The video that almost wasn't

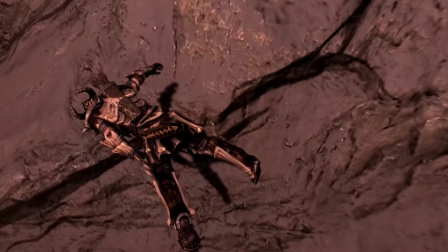[0:01]
Oddgrub's journey was meant to end here. It was intended as a one-off, special video to celebrate Skyrim's 7th anniversary.
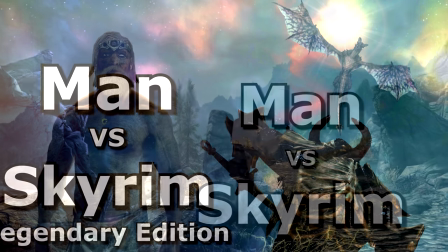[0:08]
I never thought about it becoming a series. But how could it not? This one video quickly led to more views and subscribers than I've had in years.
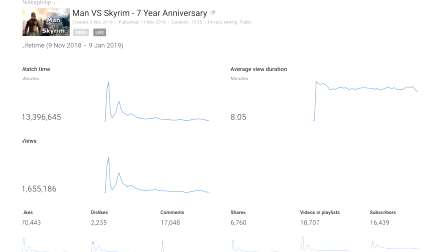[0:16]
Following this success, I would normally make a note to do a sequel, store it away somewhere safe for a rainy day, then focus on other projects instead for a few months.
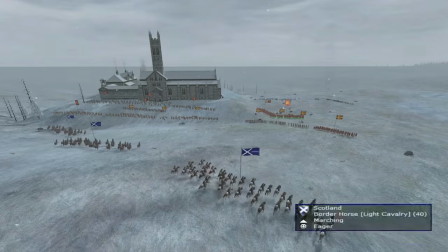[0:24]
The reason for this is to avoid burnout from doing too much of the same kind of work. work. Also, I don't want to be known for doing just one kind of video.
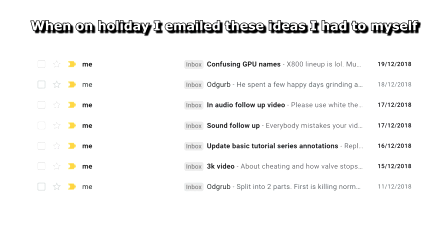[0:32]
I also like to give myself time to come up with ideas for a sequel rather than to force one out for the sake of it.
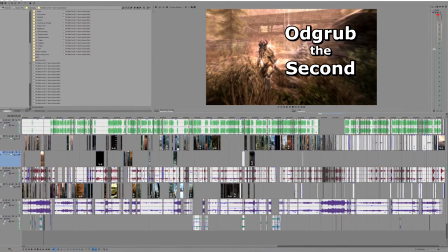[0:37]
But this time I decided not to wait, and to jump in with the development of a sequel before even having an idea of what it would be about.
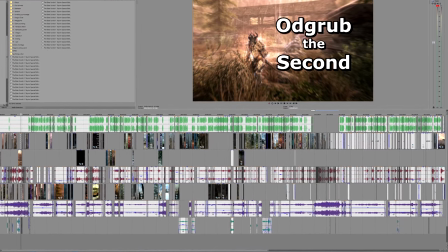[0:43]
In a way, having to make two videos of the same series in a row was 2kliksphilip's way of mixing things up this time.
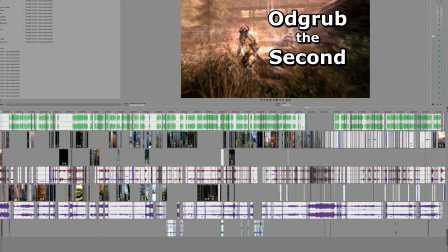[0:49]
Plus, I knew this would be as close to a guaranteed success as a video could get.
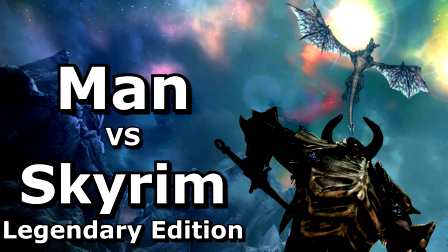[0:53]
It sounds bad, but even if this video was bad, people would watch it simply to see what happened.
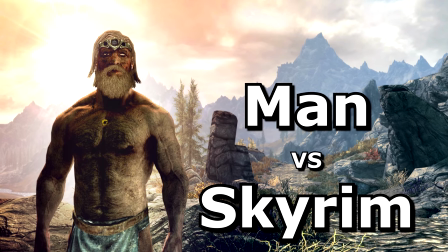[0:59]
All thanks to the strength of the first video. But of course, I didn't want to make a bad sequel.
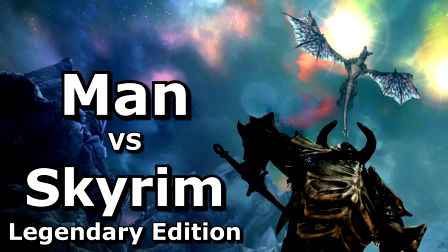[1:05]
Even before I started, there are a lot of challenges to overcome with this second video story.
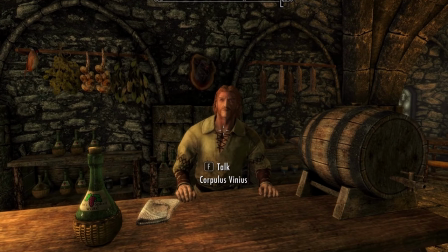[1:10]
The first video had great ideas, but I didn't know if I could just repeat them again.
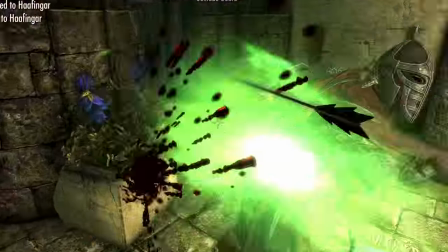[1:14]
Odgrov needlessly slaughtering everyone he met was hilarious, and in the first video, unexpected.
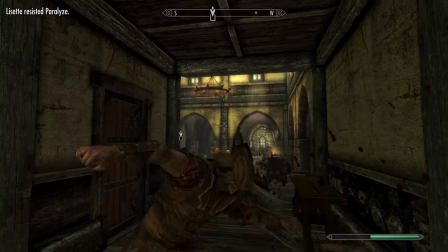[1:20]
But it has already gone on for the right number of outbursts and I felt it would have been too predictable if the second video was just the same joke again.
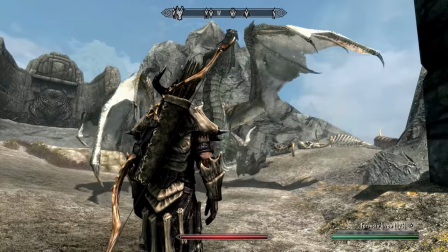[1:26]
Oddgrub was already overpowered in the first video. How can I keep the second video entertaining and unexpected?
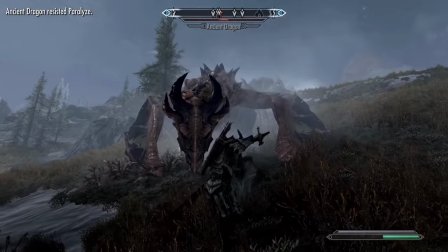[1:32]
And as somebody who had never played the game on Legendary difficulty before, there was a chance that it would be too difficult to make a video from.
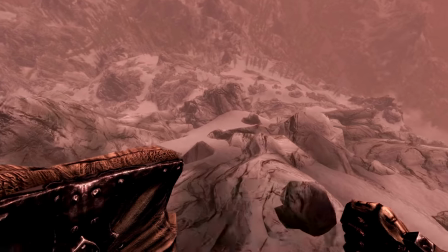[1:38]
And lastly, Oddgrub's dead. How can I make a sequel to one who has no life?
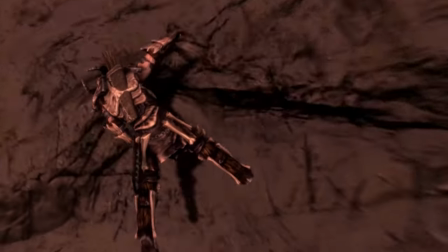[1:43]
I started by planning a story in my head. And I can't share most of it with you because a lot of it has been saved for the 3rd video.
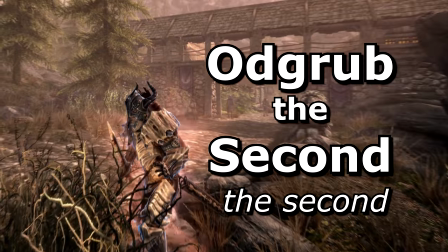[1:50]
But as you know, the story to the sequel begins with Oddgrub having survived the fall from the first. I actually hate videos that allow people to return from death.
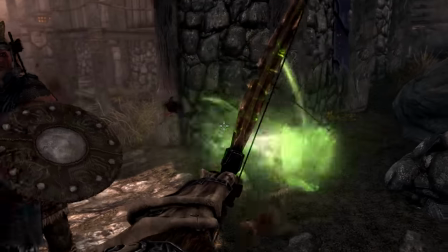[1:58]
Dying should be treated with respect. It should be definitive, just as it is in reality.
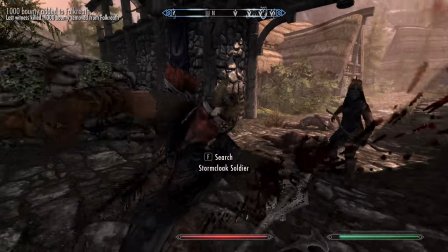[2:03]
If it isn't, any future deaths in the plot carry no weight since the viewer knows that anything is possible,
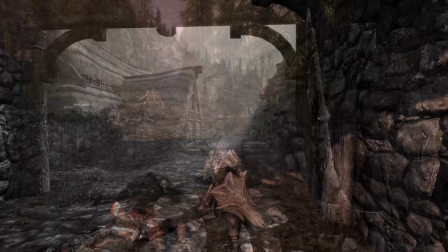[2:08]
and with it, the writer loses one of the most powerful things they can include in their story.
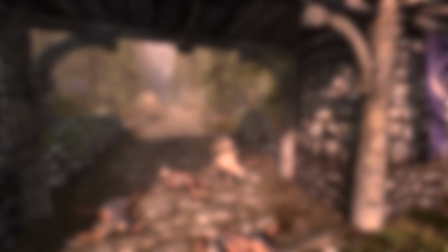[2:13]
And yet, something about Oddgrub returning seemed fitting, and I didn't feel needed explanation.
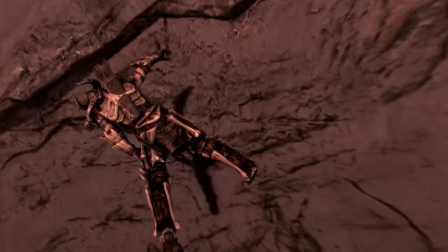[2:18]
His death in the first video was obviously his own doing, which I think gives him permission to NOT be dead if he doesn't want to be.
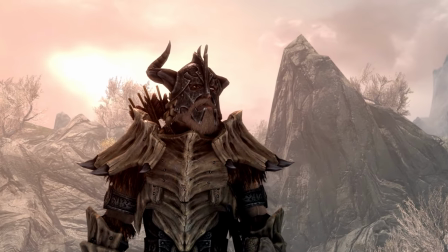[2:24]
It was obviously used as a silly conclusion to the first video that fitted the theme, but wasn't an important enough detail to void any possible sequels.
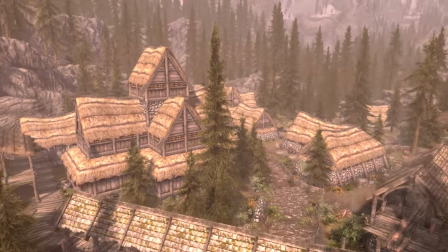[2:32]
Whatever. He returns and no-one has complained. The next thing I thought up was the intro sequence of the dragon attacking the town.
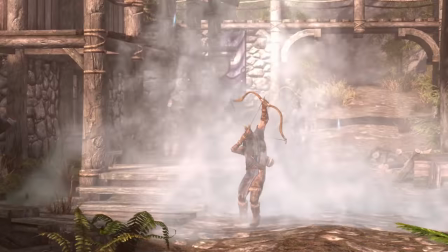[2:38]
I wanted something dramatic that didn't involve Odgra, just to keep people waiting that little bit longer to find out if he has returned.
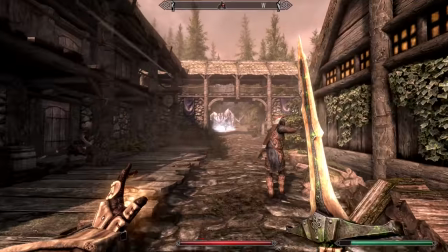[2:45]
It nicely shows the trouble a dragon can cause now that the hero, Oddgrub, isn't around to save the day.
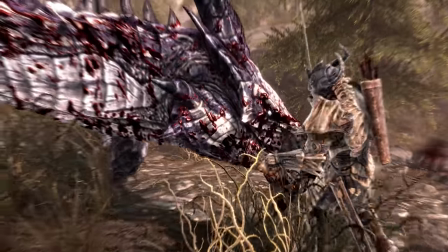[2:51]
This makes his return something to celebrate, and for one short moment he's a hero,
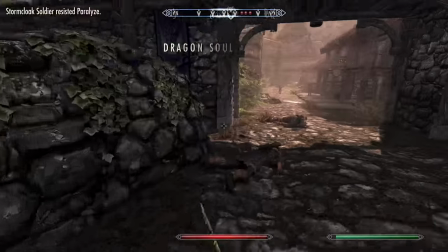[2:55]
before he then goes and kills everybody else as well, ruining a traditional storyline in classic Oddgrub fashion.
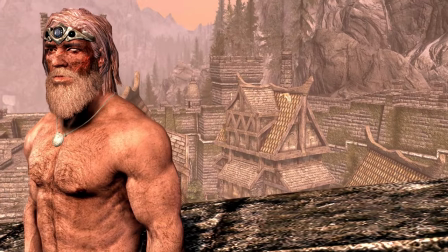[3:01] He could achieve so much more with so much less.
In case you wondered, my favourite thing about the first video is how the second half of it is completely pointless.
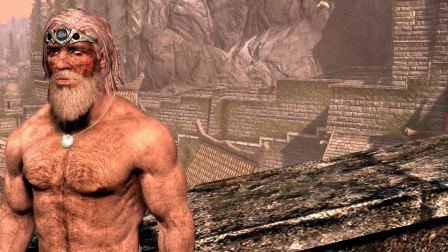[3:09]
It doesn't progress the story at all.
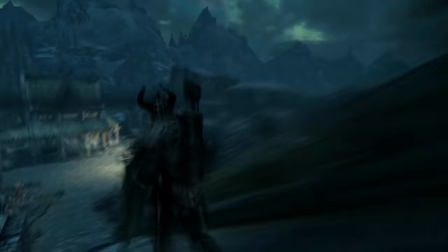[3:11]
He could simply have enchanted any item of jewellery, yet goes on this huge adventure to find the best, only to discover that they were in his possession all along.
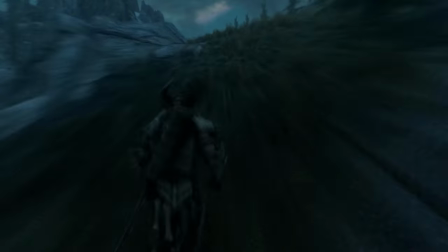[3:19]
I think both of the oddgrub videos are strongest when they're not advancing the storyline.
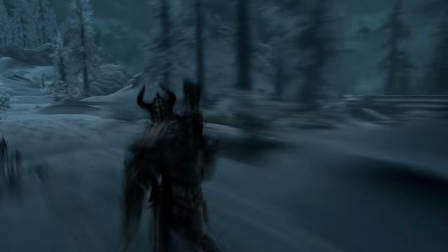[3:23]
Time and time again the best bits for me are when he gets sidetracked by pointless missions- which if this were an A-level English assignment,
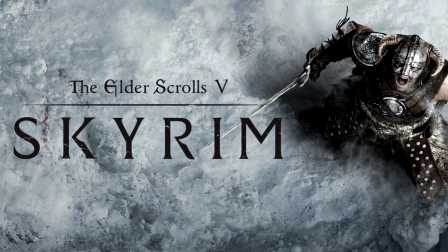[3:29]
I'd say represents the heart and soul of the Skyrim experience. But yeah, it was a hellish section of the video to film.
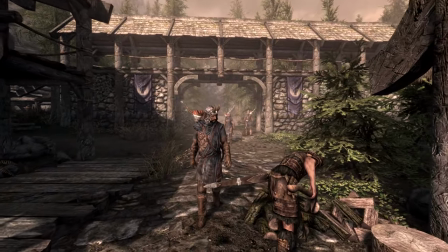[3:36]
I don't like cheating. I don't like spawning dragons or doing stuff when I could be doing it for real.
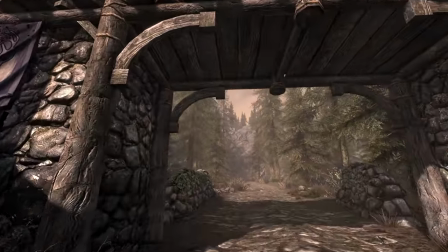[3:41]
I think a large part of what makes these videos fun is the idea that it's done for real. But I did cheat with the intro sequence.
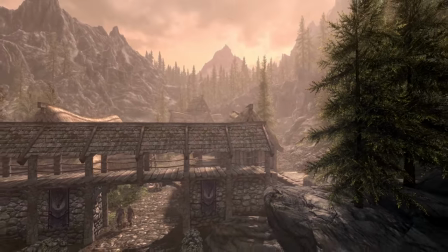[3:48]
I tried for hours to lure a dragon down from the mountains, but they'd always land and get stuck in the forest area just outside the city.
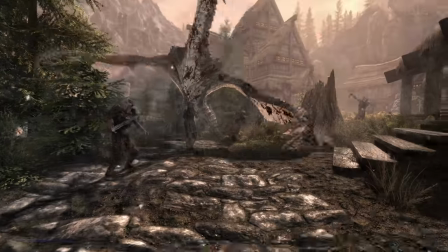[3:54]
I eventually had to just spawn a dragon in the town itself. And then there was the next problem. The dragon was useless.
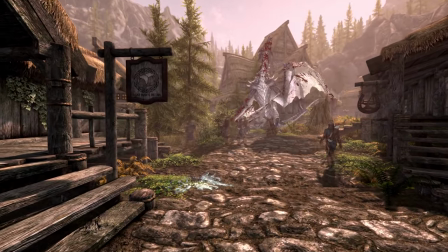[4:01]
It failed to kill anybody. The townsmen had no problem killing the dragon within minutes. I tried multiple dragons.
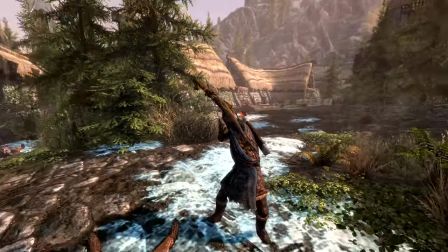[4:07]
I tried ancient dragons. It didn't matter.